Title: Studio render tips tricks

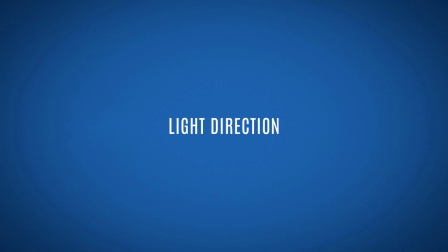And by changing here the light direction, we can highlight a texture, a shape, and by using the shadows on a scene, we can even hide some sort of imperfection.
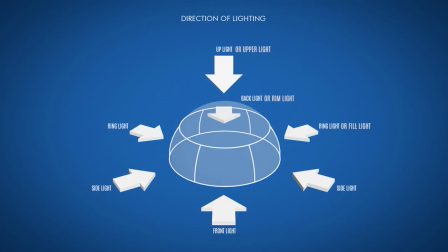And on this graphic, you can see the different names that are used to represent the light direction in a scene. You have the front light, the side light, the fill light, the rim light, and upper light.
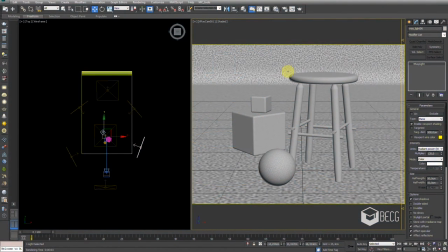Now we're going to see a series of examples that are going to be shown in a very practical way, each and every one of these light directions. And the scene that I'm going to use is the same that we had before,
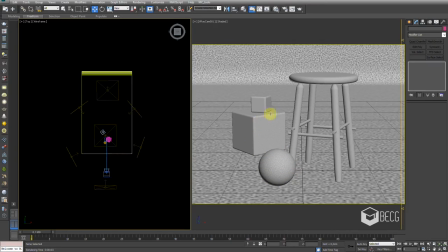and the only difference here is that I'm using a bump map in all the materials to increase the effect so we can see better the changes here in light direction, how they are going to affect our models in terms of
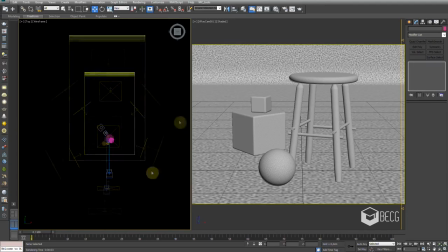visibility of its texture and also to its final result. Let me start here with the side light by turning it on.
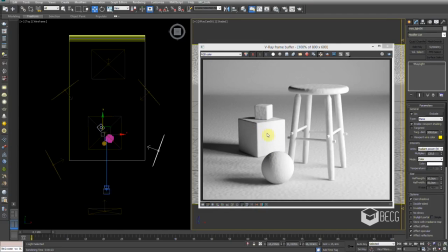And using only this side light, we get a very dramatic effect on our scene,
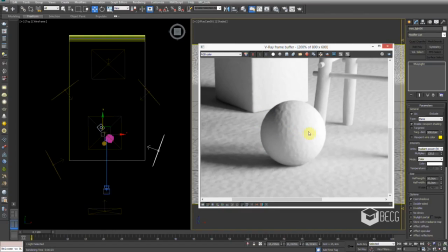where the light transition here between the highlight and the shadow area is more intense.
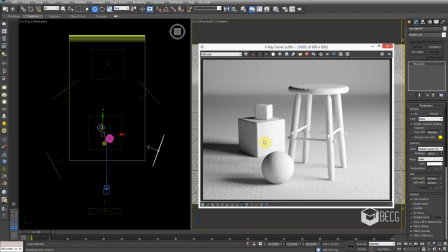And this side light here is great to show the objects in a
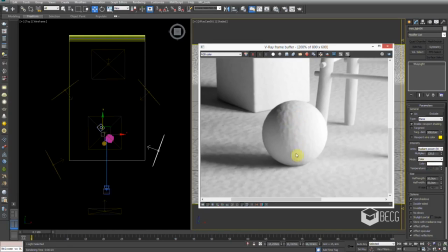three-dimensional way and even to highlight the object's textures.
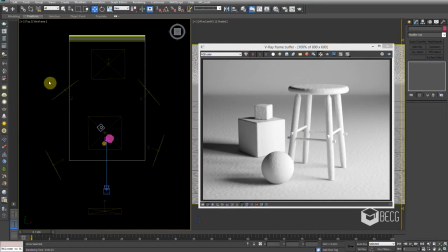Now I'm going to render an example here with the fill light enabled.
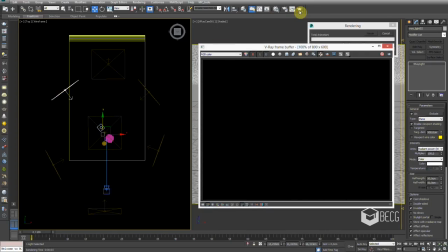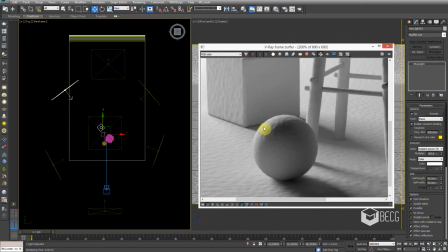And this fill light is going to give us a more defined outer edge here on the objects.
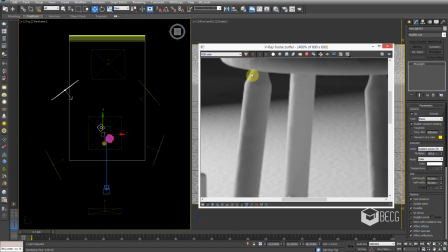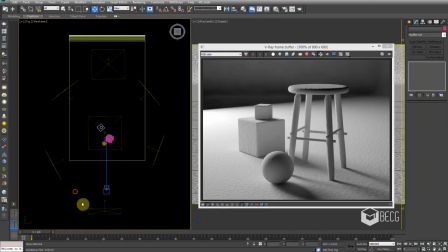Let me turn on here now the frontal light or front light.
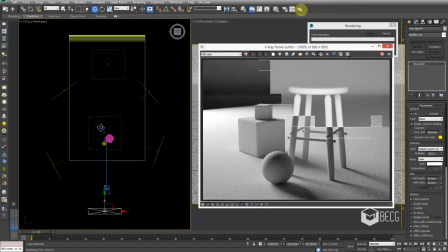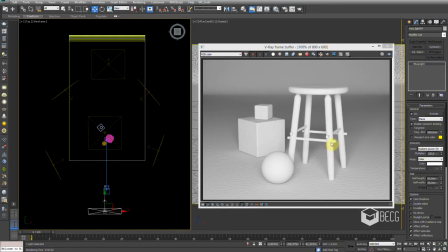And as you can see, this front line here reduced a lot the perception of the 3D depth of our objects, also reducing the perception of the textures on the objects themselves. Let me enable now the top light.
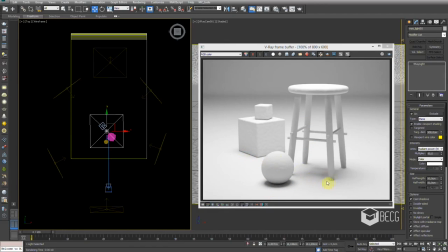This top light here produces a very characteristic shadow here in the bottom part, and in this case it completely removes the perception here of the texture on the ground because of the light angle being directed towards the ground itself. Let me enable now the rim light.
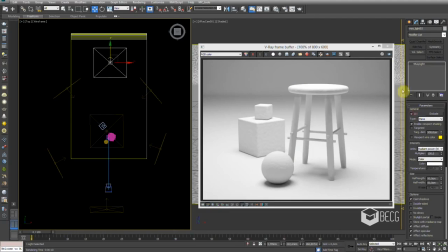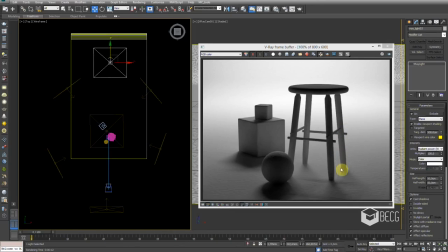And in this position, the light being placed behind the objects are going to emphasize the object's overall shape,
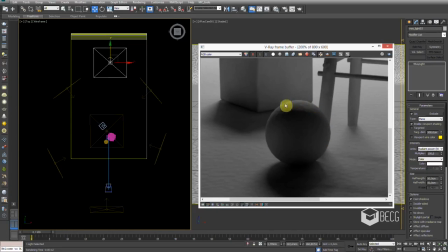which can be very useful when we are trying to emphasize that.
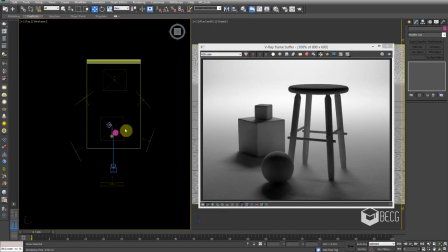And we don't have to choose specifically one or the other light direction in our scenes. We can learn now how to blend them together to get the perfect result. I have already saved here 3 light configurations to our scene.
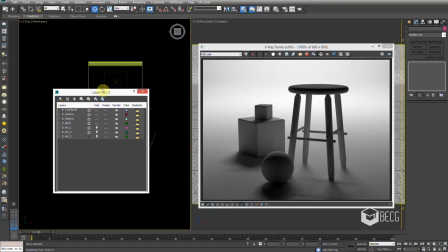Let me load the first one now.
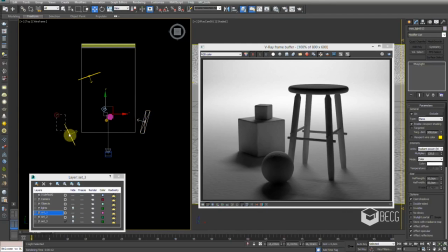And on this first set, I have 2 side lights and 1 fill light.
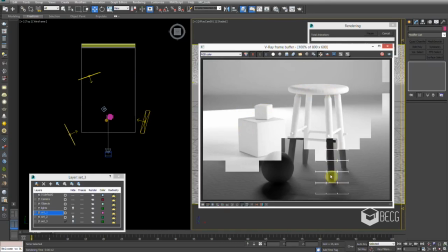Let me render so you can see the result. By combining here a very intense side
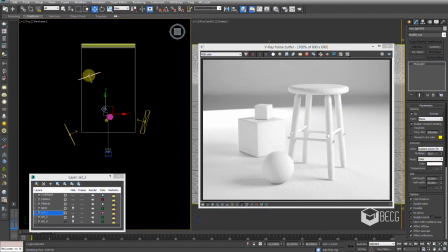light with a softer fill light on the left,
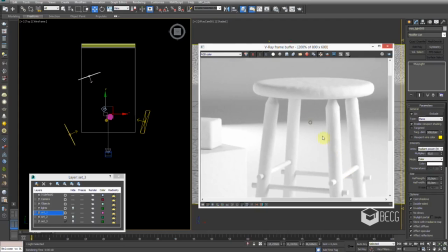we have a good lighting on the scene with medium contrast.
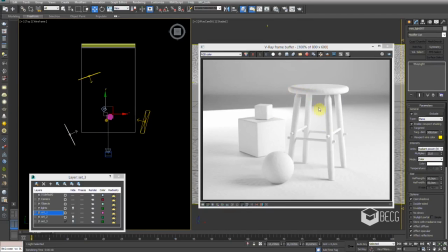And also here on the left, another side light with an intensity of 25.